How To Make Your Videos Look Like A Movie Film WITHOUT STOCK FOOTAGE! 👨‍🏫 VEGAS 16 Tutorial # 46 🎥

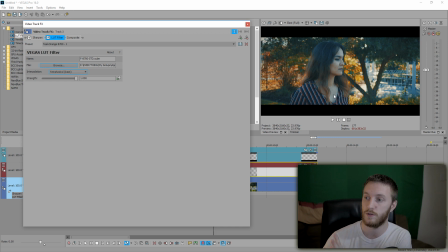[7:06]
and you can see it's big time it went huge teal and orange you can clearly see those the two main colors of this i'm going to do a split screen view and show you the differences right here's where all the effects are and right here is where there's no effects minus the cinematic
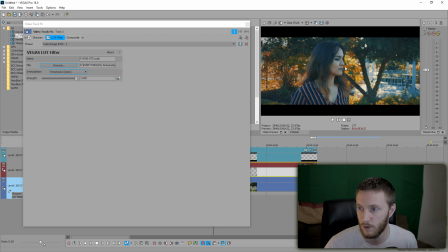[7:20]
bars in the corners because they're not effects they're tracks this is just a little bit too much like that's just way too much teal and orange but with the lookup table filter you can drag the strength from 0 to 1 basically 0 to 100 and you can drag it down I like putting
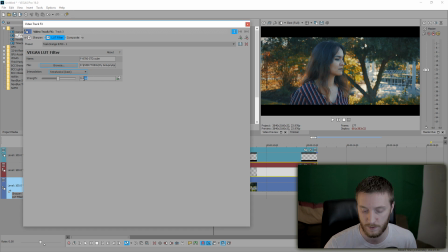[7:36]
mine right about 40% and we could turn it on and off and you can see the difference it adds a real nice tone to the film it kind of makes it look like it's getting a little more sunset but it's a little cold outside
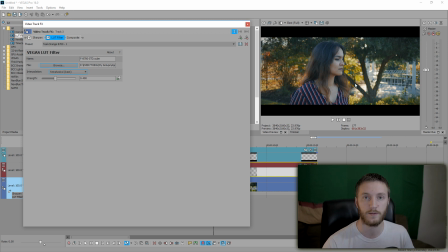[7:50]
that's kind of like the look you're getting basically lookup tables yeah you're trying to get a specific look there's so many different types of lookup tables to make it look like on an acid trip or make it look like a hot arid desert make that green breaking bad look you could
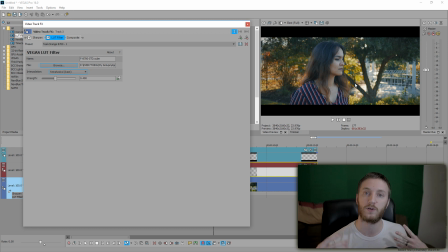[8:04]
do a lot of things to look up tables it's just like a shortcut or a first stepping stone on color correction so this is the mood i'm kind of putting the film in right here and that brings us to our next step which is color correcting so look up tables are fine on
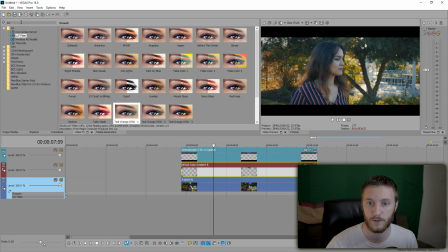[8:18]
their own but you still got to match the color so we go to color corrector and drag our default onto the track,
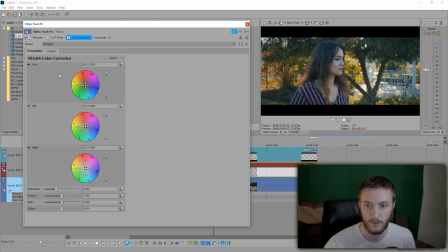[8:25]
you're going to see this. Lows are your darks and low tones. Mids are usually skin and then highs are usually your reflections and your whites. So the standard you want to do is drag your lows to some sort of darkish teal down here.
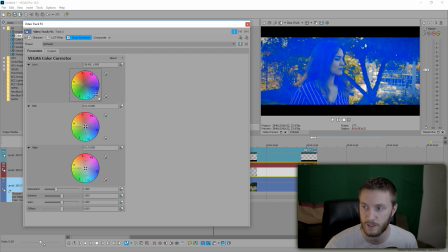[8:41]
Maybe not too much. You can see if we do it way low, it's going to really turn all your darks and blacks and convert them to blue or whatever color you're at. So I like having it right around here. And then if you want to go the Breaking Bad look, You could even drag it over here to this green, which doesn't look too bad We'll go with a sort of Breaking Bad-ish look and that's your lows
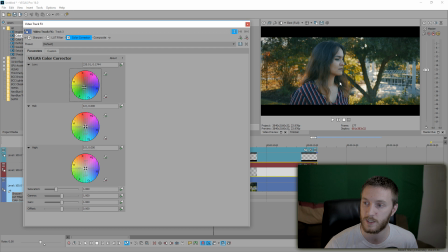[9:02]
Mids is gonna make skin pop right now You could see my wife's skin looks kind of the color of the lookup table at this moment It's kind of taken that color we want to bring it out more I'm gonna make it a little more yellowish orange the bring a little life to it
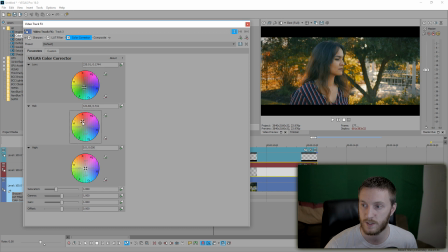[9:14]
And that's what the mids will do so we drag that up a little bit You're gonna start seeing her skin come to life along with the mids in the background too which is more in between shadows and in brightness that's the mid so those are like the leaves and a little bit of
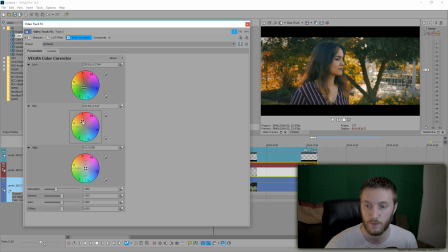[9:30]
reflections on the leaves they're coming alive a little bit so I like having it right about here looks pretty good and then our highs usually cinematic movies turn their highs also the same color as their lows or
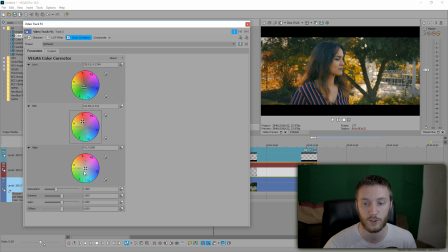[9:44]
they make it typically at the tealish portion right down here so we drag that over here that's gonna turn this white gondola let's drag it all the way to show you turns the white gondola and the reflections and the sky all the here that teal so we want to kind of have it right around
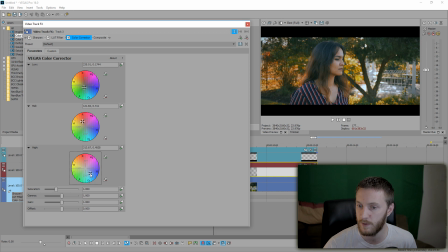[10:02]
here be good to me maybe a little less we have a hint of just not it's not truly white white you're you're coloring the white it's like coloring a book you know like a coloring book when you were a kid you know you're you're adding the colors you're shadowing it in right here with this tool we have that which looks really good and that's just some
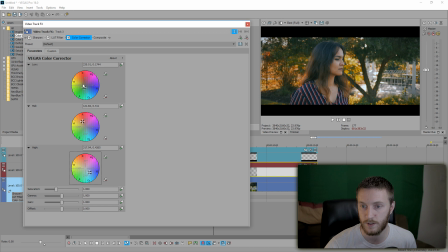[10:22]
basic numbers usually you want to stay opposites of each other which looks good so we were to drag this back over here we got a more serious coldish gloomy look but i still like just the look you can mess with it however you want truly it's up to your eye at this point
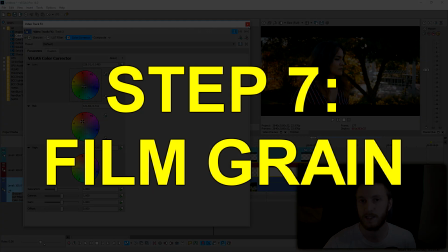[10:38]
but i like this greenish breaking bad look along with this and last but not least this one's optional but if you want to give it like a simulated film look you
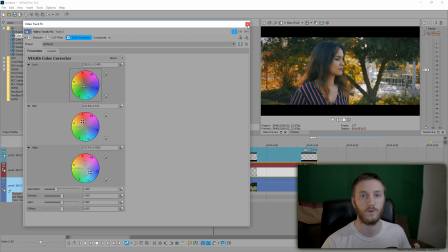[10:47]
add a film grain layer above it and what you do is you hard light that into your footage and very subtly you'll have the film grain going all throughout your footage itself to make it look like it was shot on a film.
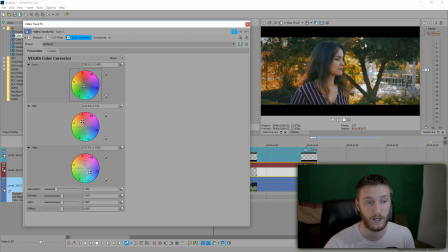[11:01]
I have a link for that as well in the description if you want to download this film grain and let's drag that into here.